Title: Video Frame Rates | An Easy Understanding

What's going on everyone? Today we're going to talk about frame rates and how they can make a real difference in the look of your footage.
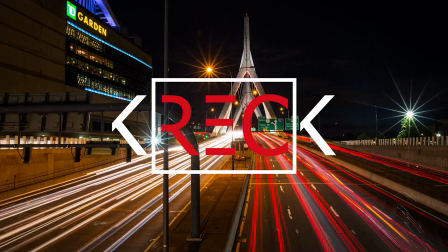So what is frame rate? It's the number of frames you're capturing per second in your footage. The more frames, the smoother the motion, and also the more frames, the better the slow motion. So there's a few standard frame rates out there. First we've got 24 frames per second. This is your motion picture cinema standard. Pretty much every movie you've ever seen was shot in 24 frames per second.
Do you have any experience in motion pictures?
Now there's also 30 frames per second. This is your TV standard if you follow the NTSC standards, which in North America we all do.
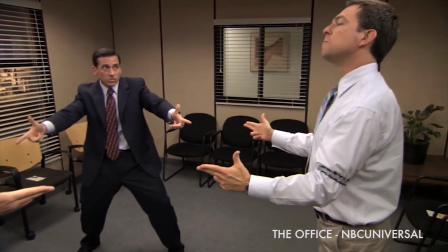47s
Things look a little bit more realistic than the 24 frames. There's also a PAL standard, that's 25 frames per second, and that's what you'll see if you're living in Europe. We also have high frame rates, like 60 frames per second. This is great when you're watching sports, like football, if you're watching video game streams on Twitch. But wait, weren't there some movies shot in high frame rates? Peter Jackson filmed The Hobbit in 48 frames per second. And James Cameron is shooting Avatar 2 in 60 frames per second. Now, a lot of fans aren't into this hyper-realistic movie look, they want that 24 frames per second. But, some of these directors are trying this experimental high frame rate, and they want to see how the high frame smoother look translates in 3D and with their special effects. Let me know down in the comments what you think about these high frame rates in cinema. So where's the magic in frame rates? Well, let me tell you, when you slow things down and conform them to a 24 frame per second timeline, this is the magic.
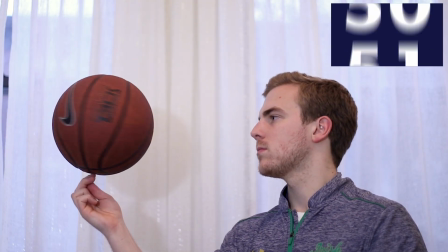109s
Take a 60 frame per second shot and conform it to your 24 frame per second timeline. now you're looking at a shot that's playing back 24 frames per second but it's 2.5 times slower so slow motion is where you can really get your frame rates to do some nice work for you
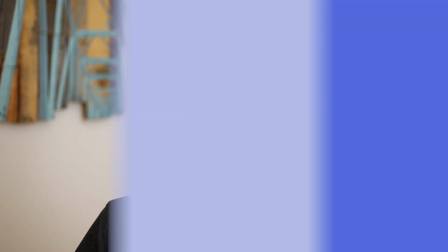127s
especially in your b-roll or in any sports or action shots now you may ask why wouldn't I just slow down my 24 frames per second
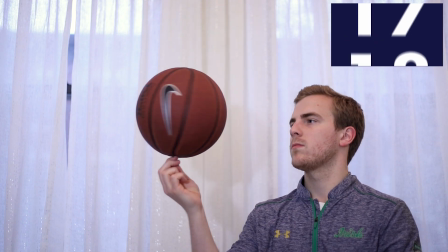136s
shot well when you do that you don't have extra frames to build in when you're slowing and drawing out your footage so the frames have to sort of create themselves and your footage looks choppy. Okay, that's enough of the background info. Tell me what I really want to know here. Okay, so if there's any part of this video that you should really pay attention, it's right now.
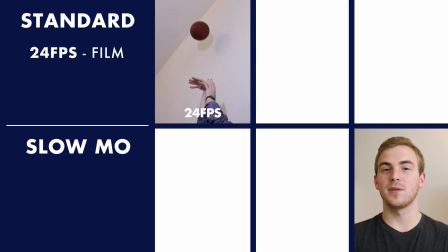156s
We're gonna do an overview. 24 frames per second, cinema standard. 30 frames per second, your TV standard.
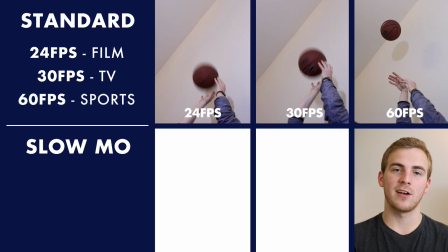164s
60 frames per second is your sports standard. It's that hyper-realistic smooth look.
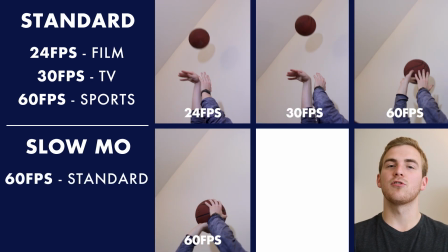169s
Now 60 frames per second slowed down to 24 frames per second is your standard slow motion 2.5 times slower than the normal footage
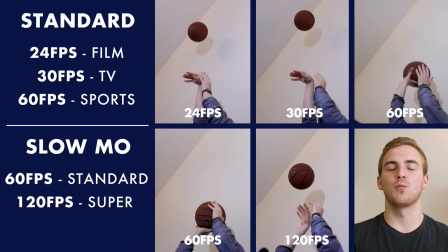179s
120 frames per second is a nice super slow motion this is buttery smooth slow
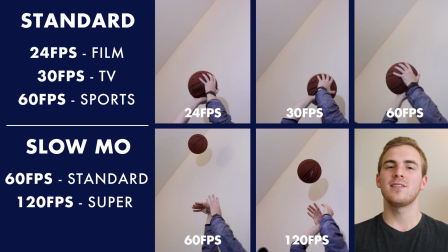184s
motion this is your peter mckinnon b-roll this is that nice cinematic slow-mo now a thousand plus frames per second this is your ultra slow-mo you're gonna see the slow-mo guys on youtube this is super super slow this stuff is crazy. Okay so what frame rate should I use? Well there's no one size fits all when it comes to frame rates.
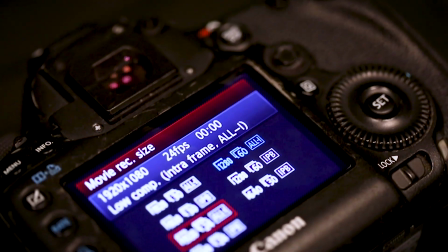208s
We've got 24 frames a second if you want to go out there and shoot a nice interview or a nice normal speed shot. Then say you want to shoot something that looks like it's meant for TV in a video playback. We'll jump over to 30 frames per second. Then you want to get some slow motion b-roll. Kick it over to 60 frames per second. Then you want to shoot another interview, jump back to 24 frames per second. What I'm getting at is that you're going to have to bounce around with your frame rates as you're out on a shoot.
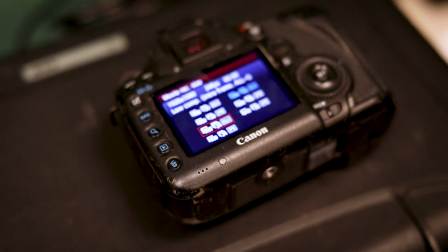235s
People do this all the time. You just need to think ahead about what you're going to want your video to play back like or look like when the video is finally edited,
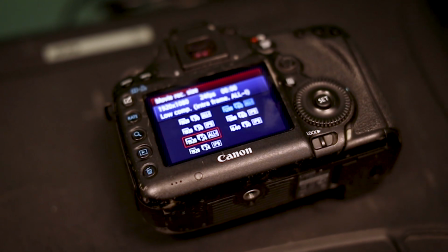242s
and just jump around on your frame rates on your camera before shooting.